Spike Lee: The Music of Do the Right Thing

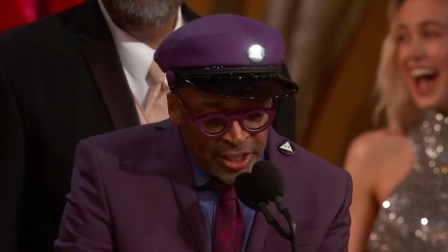33s
Film auteur Spike Lee, regarded as one of the best filmmakers in the last few decades, has created over 30 films in his career.
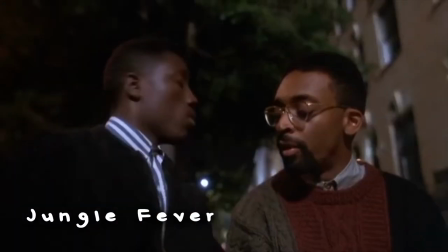41s
His films are known from straying away from traditional Hollywood methods and implementing unusual yet surprisingly effective cinematic techniques,
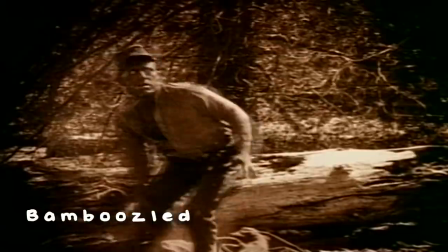50s
such as the double dolly, breaking the fourth wall, and usage of real or candid footage in fictional films.
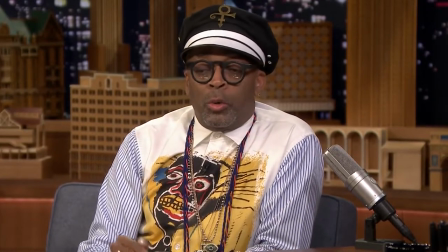57s
Spike's inventive talents are also very prominent when listening to the musical aspects of his films.
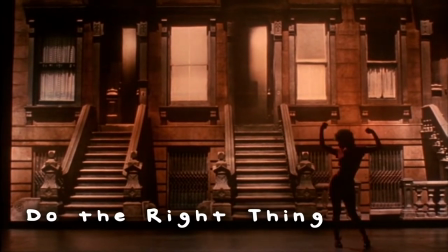63s
Whether he's juxtaposing various genres together in one film or choosing a style of music that
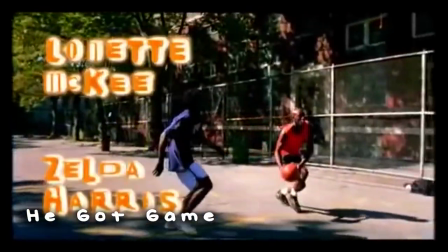68s
heavily contrasts with the environment on screen, Spike's
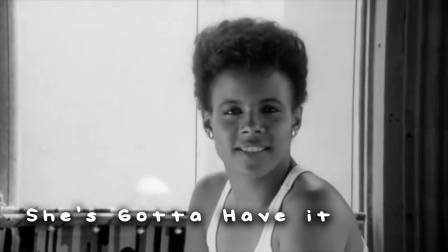76s
films consistently contain effective and impactful music.
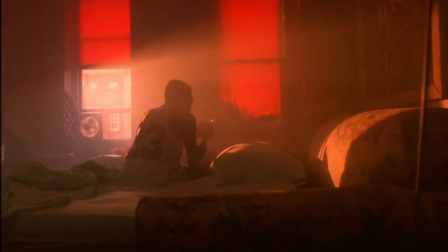80s
In 1989 Spike released Do the Right Thing, his most critically acclaimed film to date, and arguably the film that most effectively uses music.
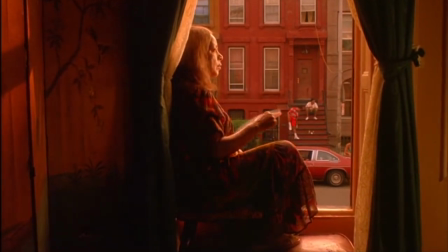89s
Taking place in Bedside, Brooklyn on the hottest day of the year, Do the Right Thing tells the story of racial tension within a mostly black community.
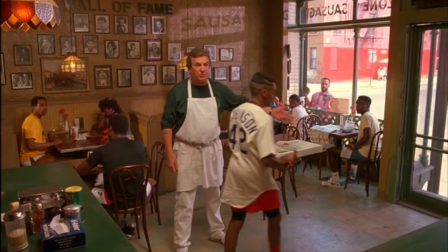97s
The story follows Mookie, a delivery boy at an Italian pizzeria as he goes about his day,
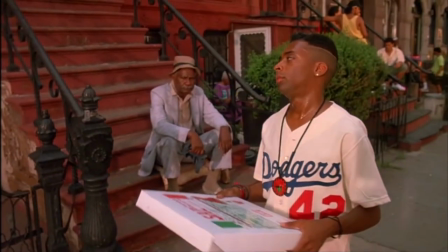103s
encountering friends, fights, and trying to earn a living.
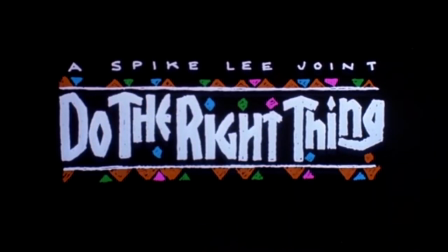107s
Music plays an essential role in the film, starting from the opening titles through the ending credits.
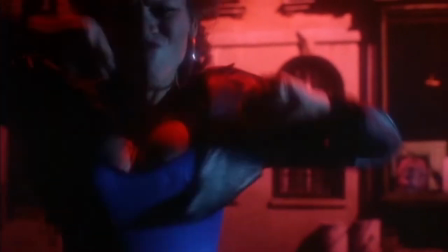115s
Do the Right Thing blends the music of two traditionally African-American genres, jazz and hip-hop.
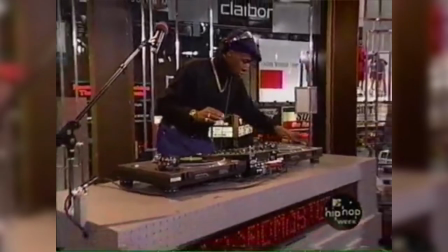122s
As an inherently rebellious genre, hip-hop was born from sampling and reworking of other songs to create a contemporary piece of music that,
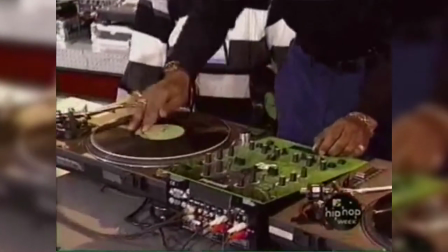131s
since its creation, has been embraced by younger generations.
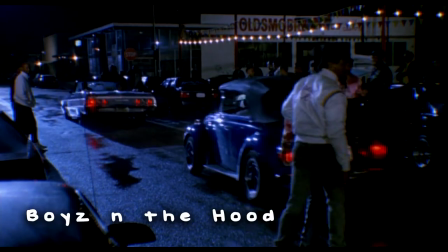134s
As writer Guthrie Ramsey states, early 90s films such as Boys in the Hood and Juice utilize hip-hop to establish an image of black youth,
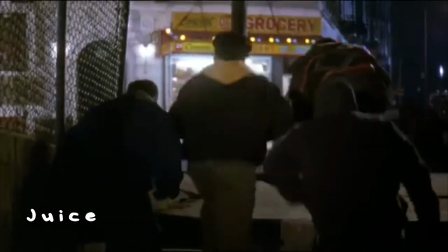143s
a one-dimensional portrayal. Lee himself contests these films, stating,
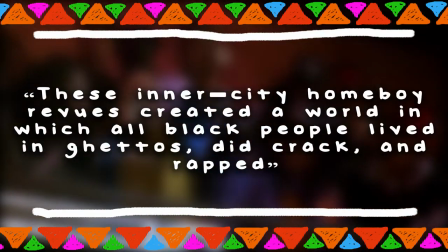148s
These inner-city homeboy reviews create a world in which all black people lived in ghettos, did crack, and rapped.
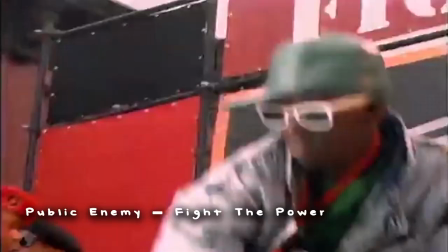155s
Much to Spike's frustrations, he utilizes hip-hop in Do The Right Thing to not only portray a more authentic community,
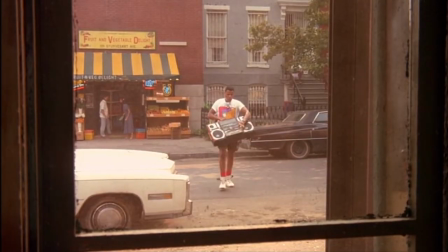162s
but to portray a plethora of emotions and meaning through use of rap.
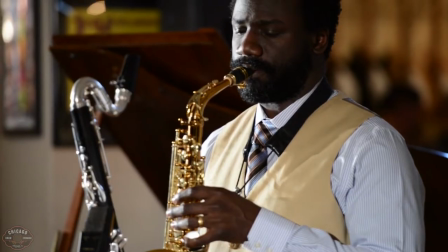167s
In regards to African-American musical traditions, jazz is another genre that has been historically celebrated by African Americans for years,
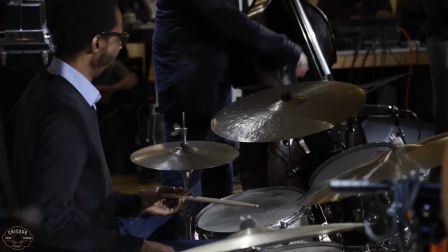177s
so it seems quite fitting for Lee to juxtapose the two historically black
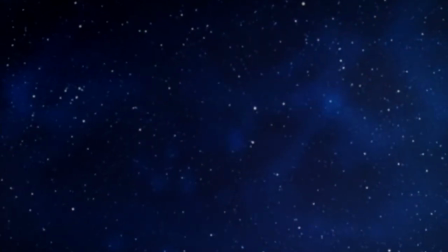181s
genres together to prepare audiences for the film they are about to watch.
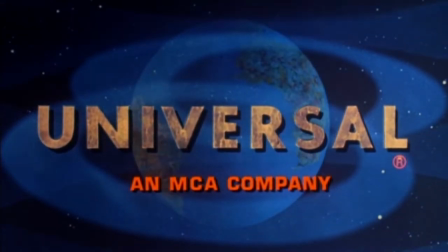187s
Victoria E. Johnson discusses the opening sequence of Do the Right Thing as the perfect example of this musical juxtaposition.
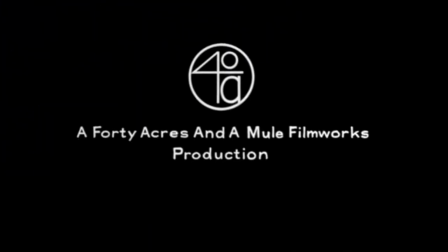194s
The film begins with an alto sax blues rendition of Lift Up Every Voice and Sing,
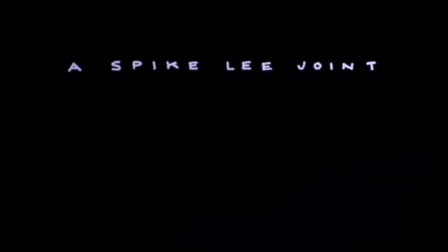200s
a song traditionally referred to as the Black National Anthem.
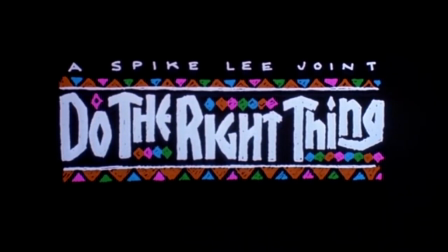204s
The song abruptly ends before transitioning into Fight the Power, a fast-paced rap song by Public Enemy.
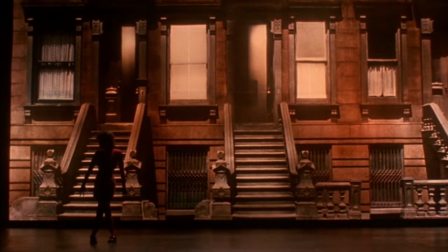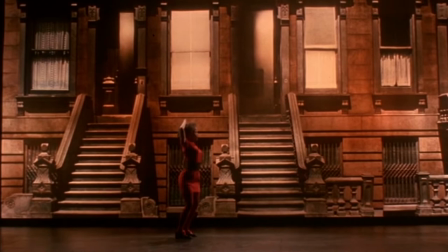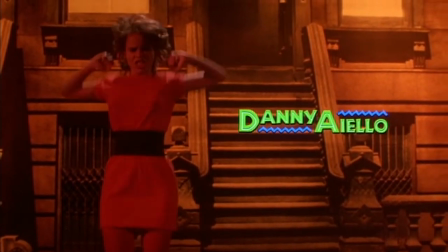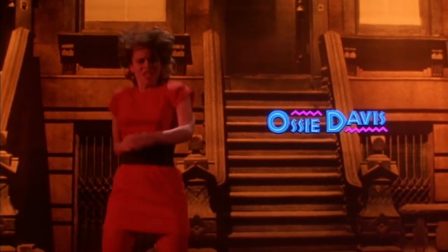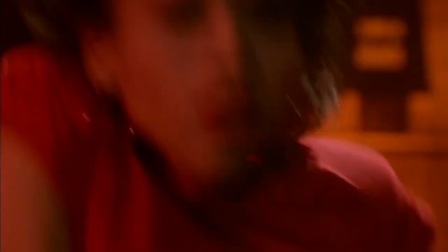231s
In the background, we can hear snippets of various woodwind instruments inserted into the song as samples.
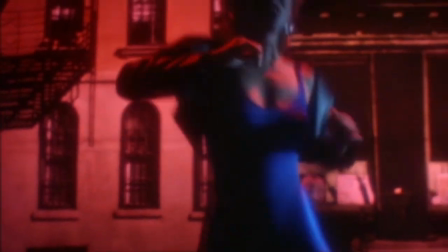238s
This blending of genres signifies and celebrates the talents of black musicians, Two black American musical traditions,
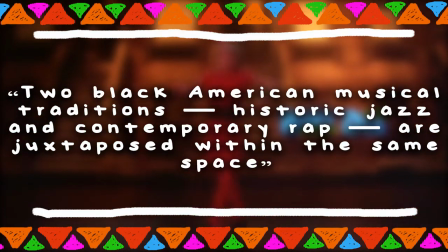245s
historic jazz and contemporary rap, are juxtaposed within the same space," says Johnson.
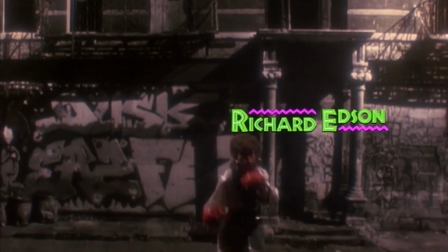252s
Played individually, Fight the Power could easily be interpreted as an anthem against oppression,
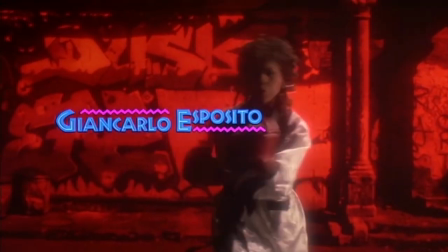258s
but the inclusion of Lift Up Every Voice makes it exclusively an African American anthem against oppression due to the historic value of these two genres.
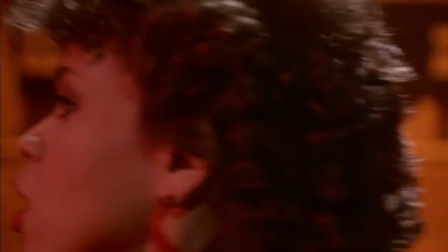267s
The film uses this comparison between genres to establish the overall theme of Do the Right Thing and
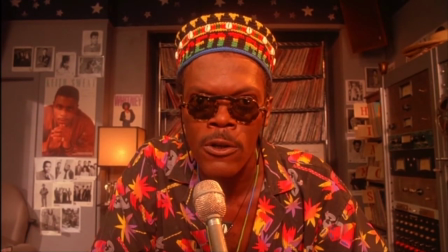273s
primes the audience for a film that will speak double truths on racial oppression and the African-American experience.
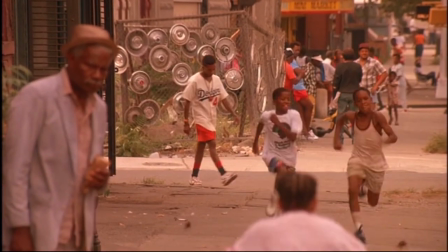280s
Ramsey points out that the placement of specific music in each scene can be contributed to making
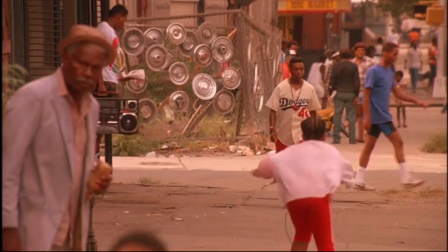285s
this film so effective in its ability to successfully reinforce themes of conflict,
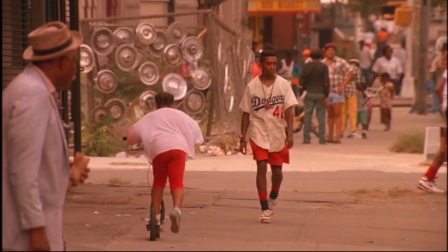290s
community, and resisting oppression.
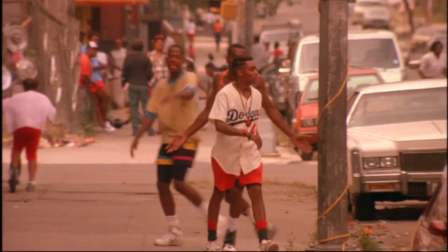293s
The entirety of music within Do The Right Thing can be divided into three categories as follows. non-diegetic orchestrated jazz,
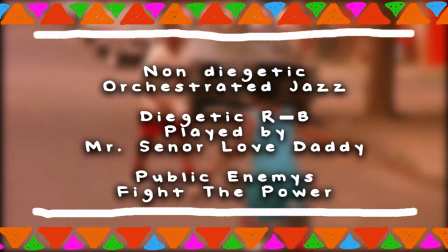302s
diegetic R&B played by Mr. Senior Love Daddy, and public enemies fight the power.
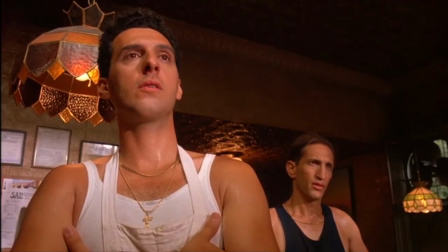310s
Placement of orchestrated jazz highlights the conflict and tension happening within the neighborhood by oddly emphasizing scenes of strife using a cinematic score.
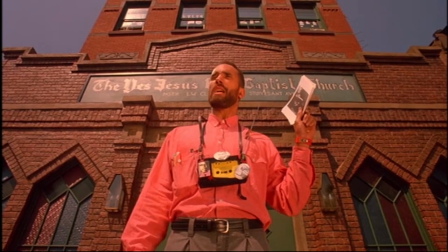320s
Smiley's speech about Malcolm and Martin in front of the church.
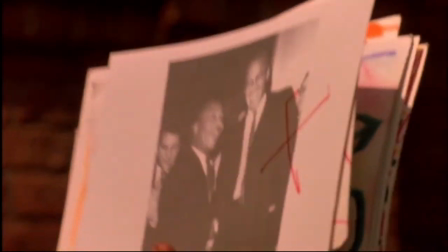328s You come ask me!
Pedo telling Sal of his distaste of the neighborhood.
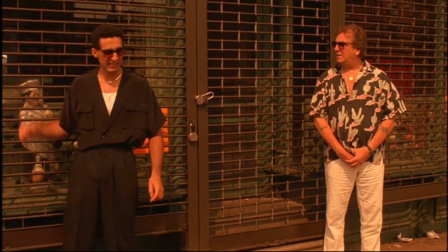334s I hate this freaking place. I detest it like a sickness.
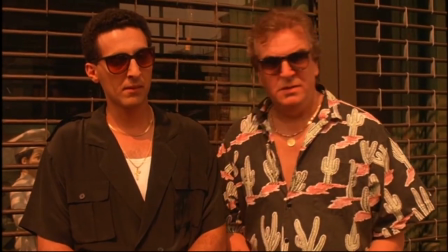340s You detest this place like a sickness? That's, I really hate it, that's hate.
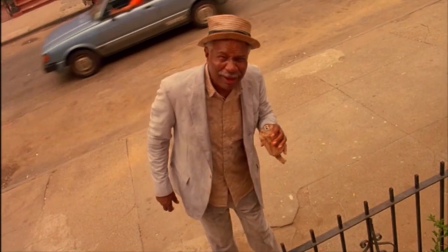347s
And Demare yelling at mother, sister are all scenes that utilize a cinematic jazz score.
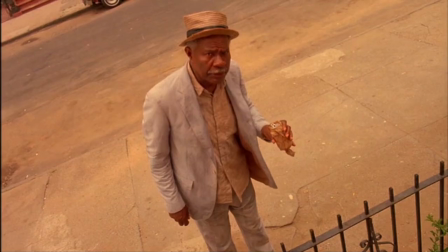353s Don't stare at me. The evil eye doesn't work on me. Mother, sister. You've been talking about me for 18 years.
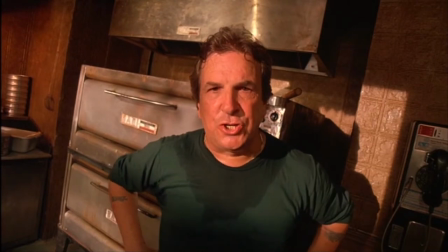361s What have I done to you?
Orchestrated music is traditional for most films,
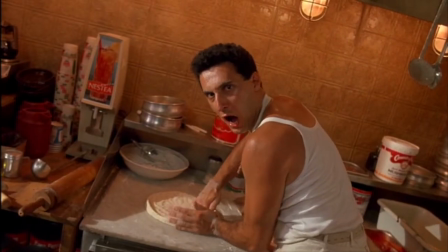365s
but placing it alongside these small moments of strife creates uneasiness for the audience, as well as highlights the tension.
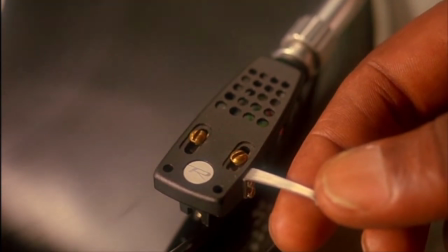372s
To establish a sense of community and geography of Bed-Stuy Brooklyn,
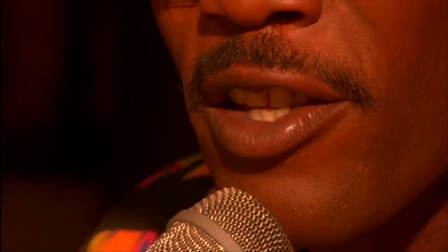377s
R&B music by radio DJ Mr. Senior Love Daddy plays throughout the neighborhood.
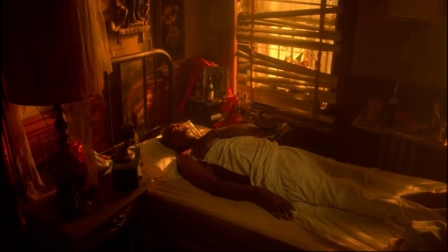385s Mrs. and Mr. and happy birthday to Big Red, Little Red and Miss Annie Mae who's 100 today.
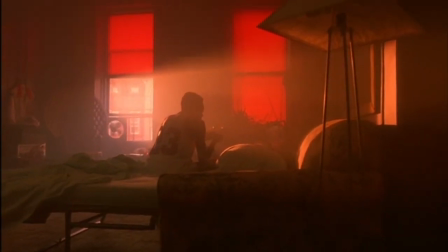393s
Inside Mookie's apartment, and in the Korean grocery store.
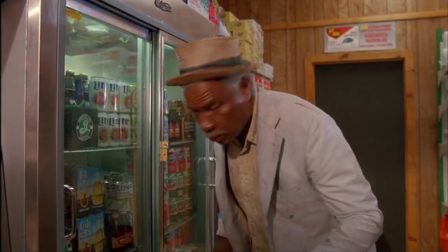401s Where's the Miller highlight? Where is the Miller highlight?
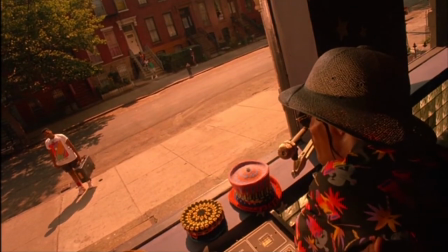407s
Each instance we hear R&B music, it is apparent that it's diegetic, being played through a radio,
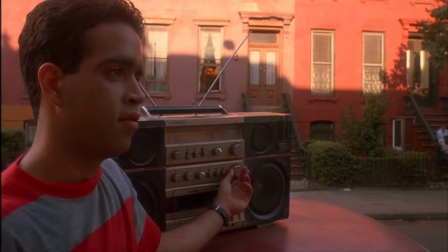414s
thus establishing that that scene takes place in Bed-Stuy, therefore emphasizing community.
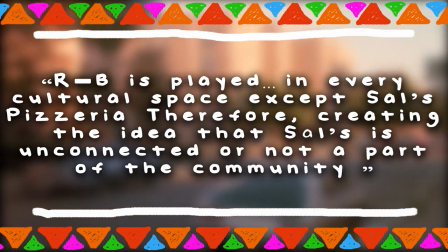420s
R&B is played in every cultural space except Sal's Pizzeria, Ramsey states,
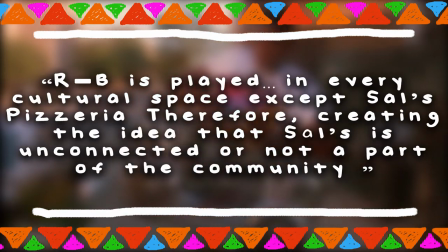426s
therefore creating the idea that Sal's is unconnected or not a part of the community, a plot point that later leads to conflict.
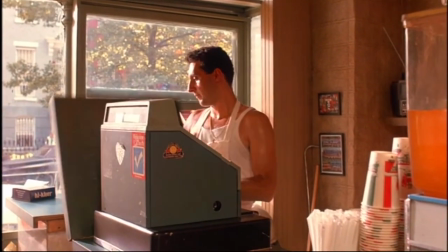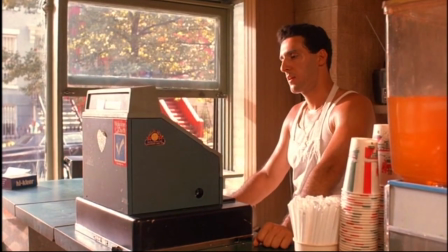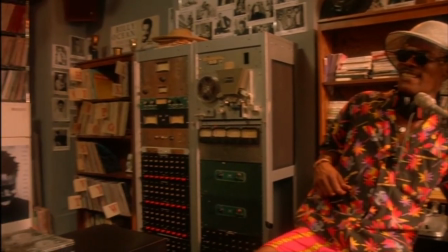444s
Oftentimes the music is accompanied by Samuel L. Jackson's character preaching about togetherness and loving thy neighbor.
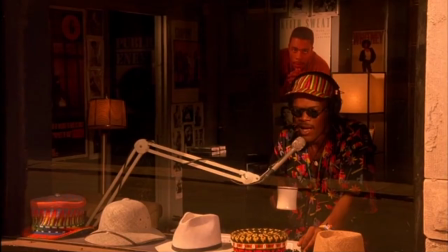451s
Very fitting, as love is in his character's name. The fact that the music being played is R&B should also be noted,
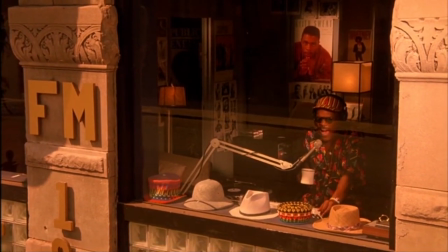459s
as R&B is a middle ground between rap and jazz, and is stylistically in between the two genres.
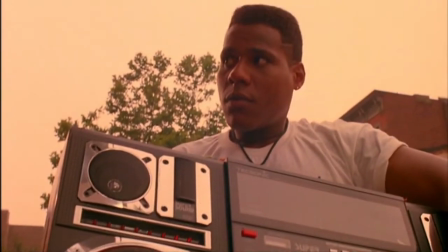465s
Lastly, the use of Fight the Power, played through Radio Raheem's Boombox, works to become a motif or reminder of the fight against oppression.
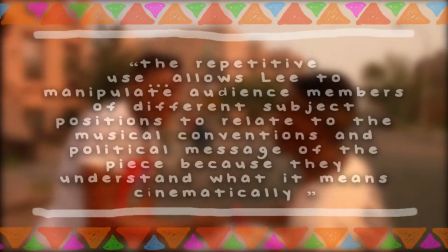475s
Ramsey argues that, The repetitive use allows Lee to manipulate audience members of different
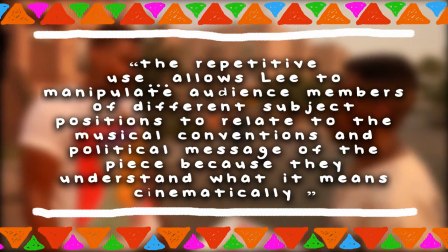481s
subject positions to relate to the musical conventions and political message of the piece,
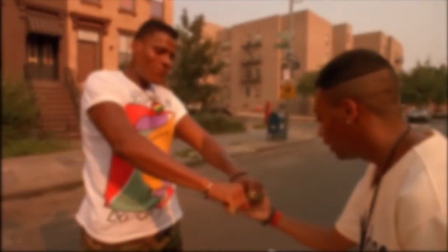487s
because they understand what it means cinematically. Fight the Power is played as diegetic music and follows Radio Rahim wherever he goes,
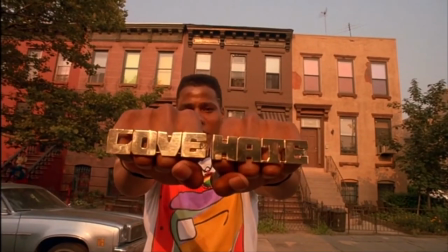495s
most notably within the scene where he gives his love vs hate speech.
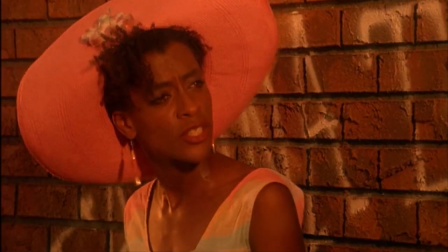500s
While cinematic jazz score is used to show scenes regarding hate, R&B is placed around scenes of love,
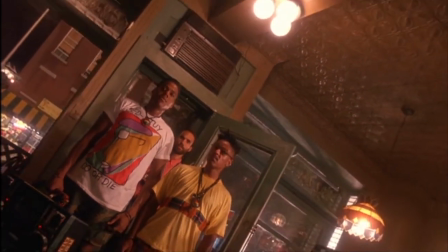506s
making Fight the Power even more important as it acknowledges the conflict
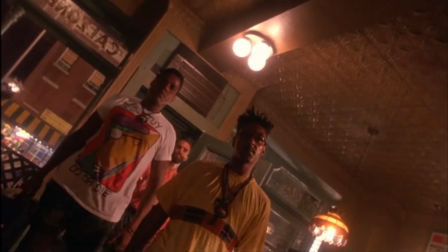511s
between love and hate within the other categories of film music as well as the plot.
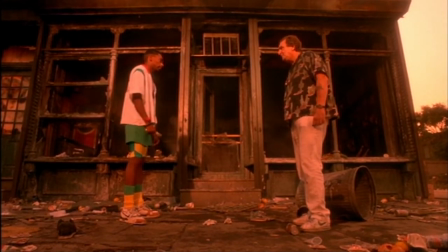518s
Music has always been an essential part of Spike Lee's films, consistently contributing to their success.